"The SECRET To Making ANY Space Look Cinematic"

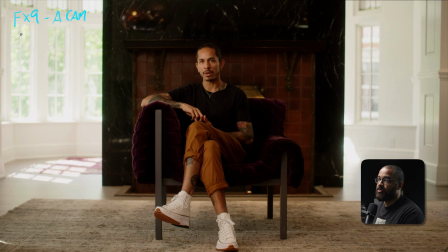[4:08]
So this was A cam and then a B cam for this was the Sony FX6. The reason why we chose these cams cameras is because of just the image quality you get for the amount of file size. We just wanted to keep this pretty nimble. All the B roll and everything was shot in combination with the FX9, FX6 and FX3.
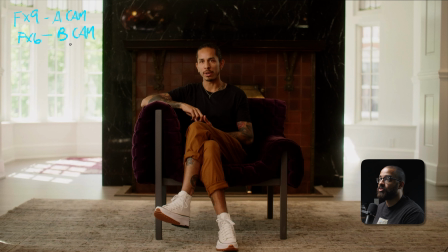[4:26]
And these are amazing cameras to use when you're doing this style work, feeling everything naturalistic. But there's enough information with those cameras as well as codecs to get everything that we needed. So the A cam was on a 50 millimeter and these were the DZO Vespid Primes.
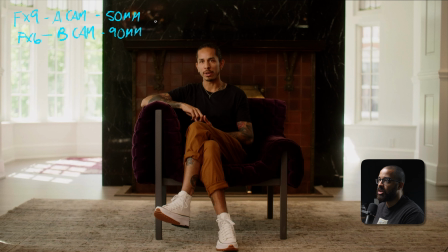[4:41]
And then our B camera, which we don't see here, was on a 90 millimeter. But I just want to give you guys context. But we shot all of the interviews, the master interviews, especially with the A cam, with all these center frames on the 50 millimeter.
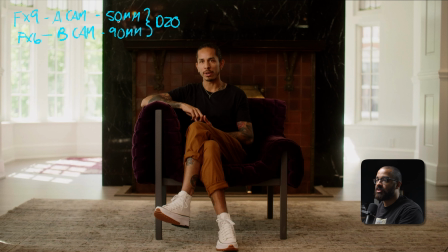[4:54]
And then we backed the camera up to give us this wide frame. And then the 50 millimeter gives you that, you know, nice telephoto as well as very naturalistic look. And for this room, we lucked out because of all the windows and everything in the space.
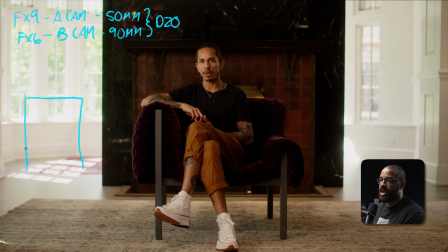[5:08]
This was a party room in this gentleman's condo. So we had access to shoot that and we didn't necessarily just want to shoot it in his home. And then this had a bunch of windows to use. And then here is that fireplace that we have. And then our subject is here. And then our A camera is here. And then our camera was here.
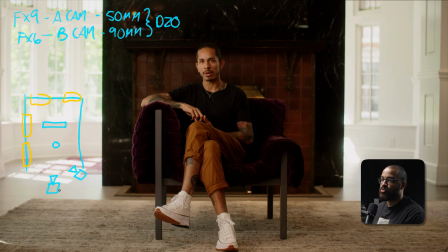[5:28]
So this space allowed a great center frame off the bat. And because we had these windows to utilize, and that's exactly what we did. So we had all these windows open, but then we closed this window.
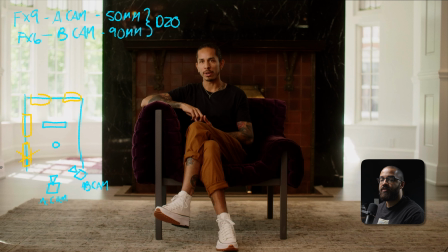[5:43]
So that one was the only one in play. That was pretty much giving us a look and giving us all our ambient tones, but we still needed a little pop on him. And the light that we used for this was one of our favorite lights that we always like to use. But in this case, we had a lantern attachment on this.
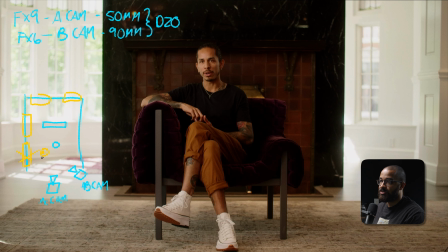[5:59]
So we had the Forza 60B on a lantern boomed out over here and this was on an AC stand And then to just give you what that looks like It's just a small light and then it has a big lantern on it And then we skirted off one side and then this is
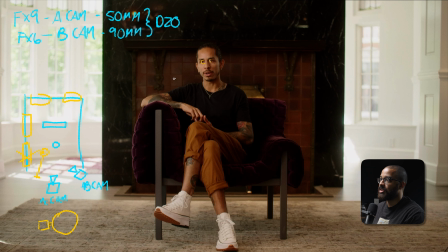[6:14]
just giving us a nice catch light and something to lift up his side of the face We have a bunch of natural light coming in here So we just saw that it wasn't just enough when we just need a little bit more and we brought that lantern in And this is exactly what we use for all of the interviews for this project.
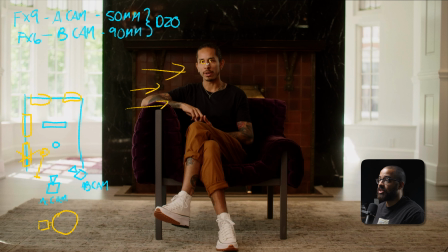[6:30]
And this really gave off that light side as well as just lifting what we needed because there was no windows on the other side. This was already acting as a natural neg. And I believe that we just had a floppy on this side and some black material to do that.
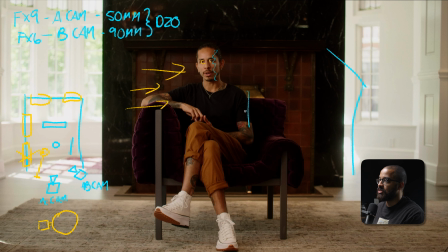[6:43]
So this is giving me that contrast back in. And then you can see that on the shadow side and giving us a lot to work with. And then just because of the light bouncing back here, we get a nice hair light. So we were using the location to our advantage. And as soon as you walk in the location, you want to analyze this and say, hey, these are my windows.
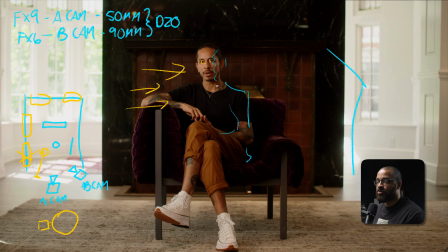[7:03]
I'm going to shoot probably into my windows just to give me a natural light to work with because we didn't have time to set up a bunch of lights and use a bunch of different things. So this was our basically go-to kit for everything. And then we shot this consistently across the interviews.
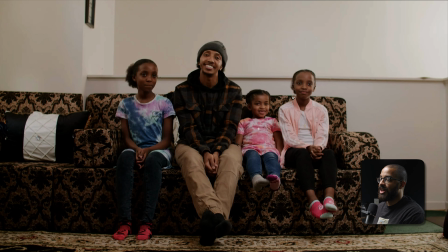[7:17]
Our next interview was an interesting one because we were dealing with multiple talent. and this is why we like to use the Forza 60B with that lantern or any little light will do because it gives you just the light that you need as a small key light to go across multiple subjects.
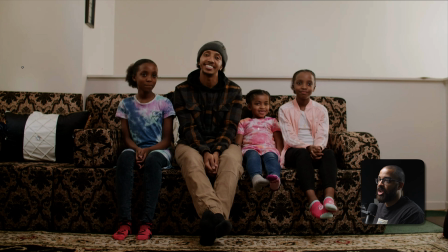[7:33]
So in this room we're shooting on the same cameras and everything but there's a little bit of interest and something that we had to play with because of how the room was oriented.